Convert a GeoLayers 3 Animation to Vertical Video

When I was working on my other channel, one way which I found was really good to get extra content is to repurpose certain sections of your videos that work well in isolation into YouTube Shorts or TikToks.
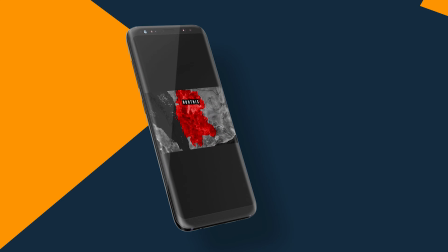Now, how are we going to do this? We could just take the 16:9 aspect ratio video and slap it onto a vertical template, but this would look pretty terrible and lead to a lot of wasted screen real estate.
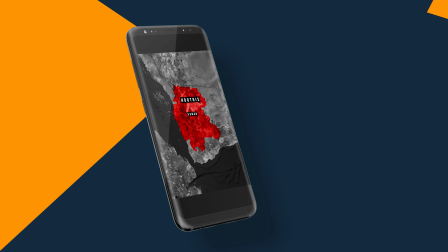So what I'm going to show you how to do today is to actually expand the map upwards so that we're utilizing all of the screen.
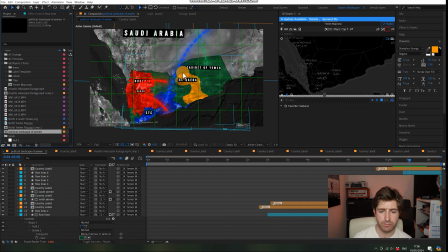Now, as what I have here is a map comp for a previous video I did on the political landscape of Yemen. So the first thing that we're going to do is we're going to go down here and we're going to click into the map comp.
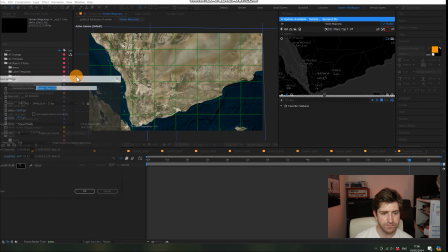Okay, now we're going to go composition settings, and we want to basically swap these numbers around. So I'm going to copy 2160, right, 3840 in there,
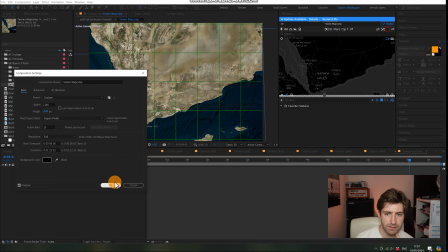and then paste 2160 up there. So we see how this has been reconfigured. Now, we're going to go back into the main composition, and we're going to do the exact same thing over here.
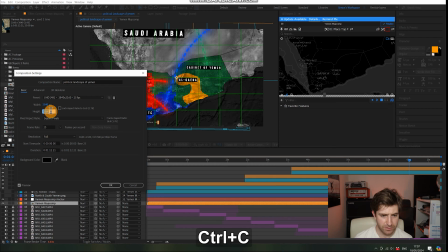So we're going to go composition settings, copy that, 3840.
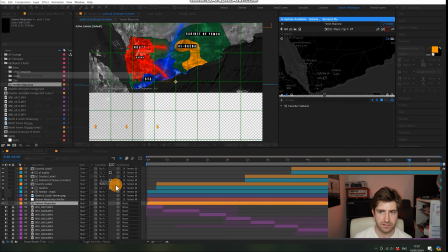Paste that there.
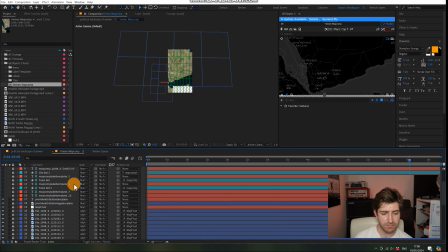Now, one last thing which we're just going to do quickly is we're going to pop back into the main map comp, and you see that there, that is the attribution.
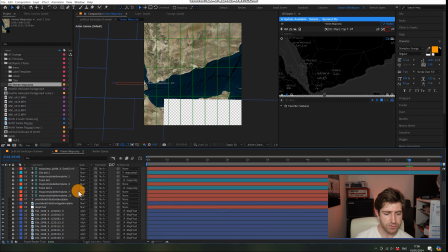Now, you can remove this, but you're not really supposed to. So what we're going to do is we're just going to scroll, unshy the layers by doing that.
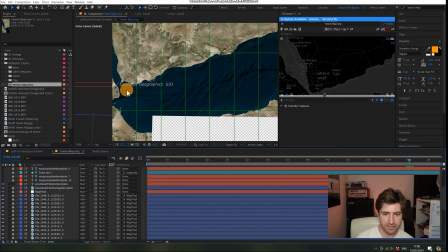I'm going to scroll down, take the attribution here, unlock it, and just move it back into a sensible position there. Now, we're going to go through and we're into the main map comp now.
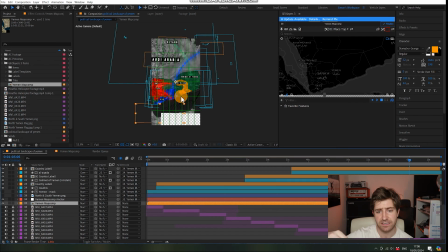Now, is what we need to do is, as you can see here, it has indeed expanded it upwards, but it's quite sort of close into the map. We don't really want it that far in. We want it sort of zoomed out so that you can see all the animation that you've created earlier.
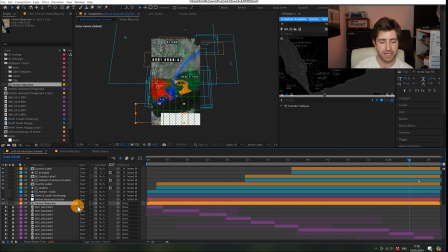Now, rather than individually changing all the keyframes, is what we're going to do is we're going to write a bit of code.
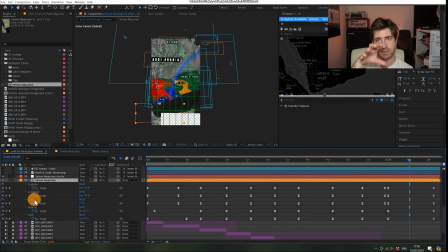So is what we're interested in is zoom. Zoom is basically how far close we are into the map.
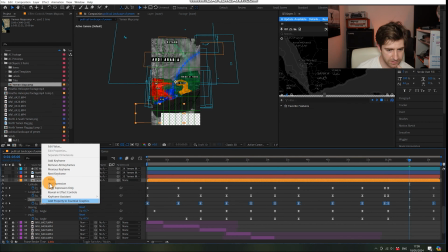So we're going to click zoom, and then we're going to go edit expression.
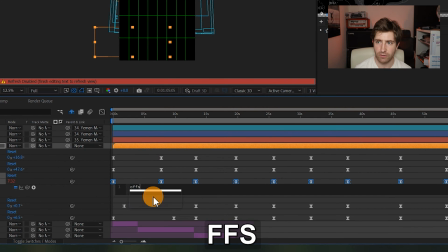Now, so what we're going to type in here is we're going to type in offset amount, and then we're going to go equal, and then we're going to put in a value of about -0.5. Now, you are going to have to play with this value yourself. You might need slightly less, you might need slightly more, but you can alter that later.
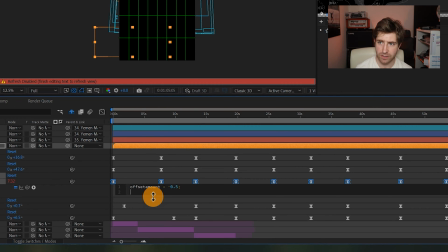And then on the line below, we're going to type in value plus and then offset amount again.
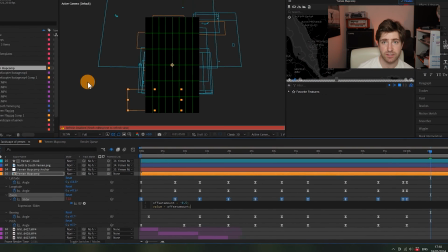And then we're going to click elsewhere outside of the box just to sort of leave the code.
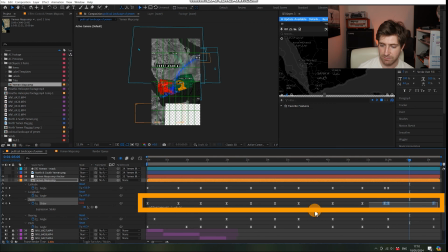So is what that'll do is that will basically take the pre-existing values for all of the zoom keyframes and basically just knock off 0.5. So as you can see here, it's taken us out to a bit more of a comfortable zoom level. So we're just going to hit finalize, and that will just bring back in all the imagery we need. Now, one other thing that we can do, when I adapt these animations for shorts, the purpose of it is time saving. So I don't want to spend too long going in and reconfiguring all of the animations into a vertical format.
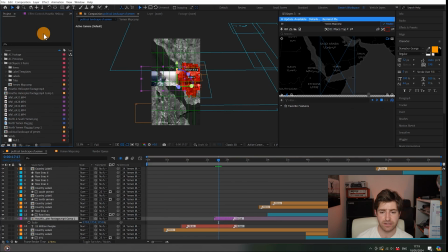But when you have sort of like a standalone asset, like for here for instance, I have this footage of a Houthi helicopter landing on a cargo ship. Things like this, we can just move up to utilize some of that vertical space.
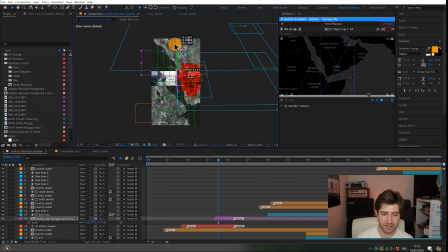And this is just going to make the video seem much more so like it is purpose built for vertical video. Now, there's a really another useful way that we can help find good positioning for all these assets, for which we're going to have to go over to Premiere.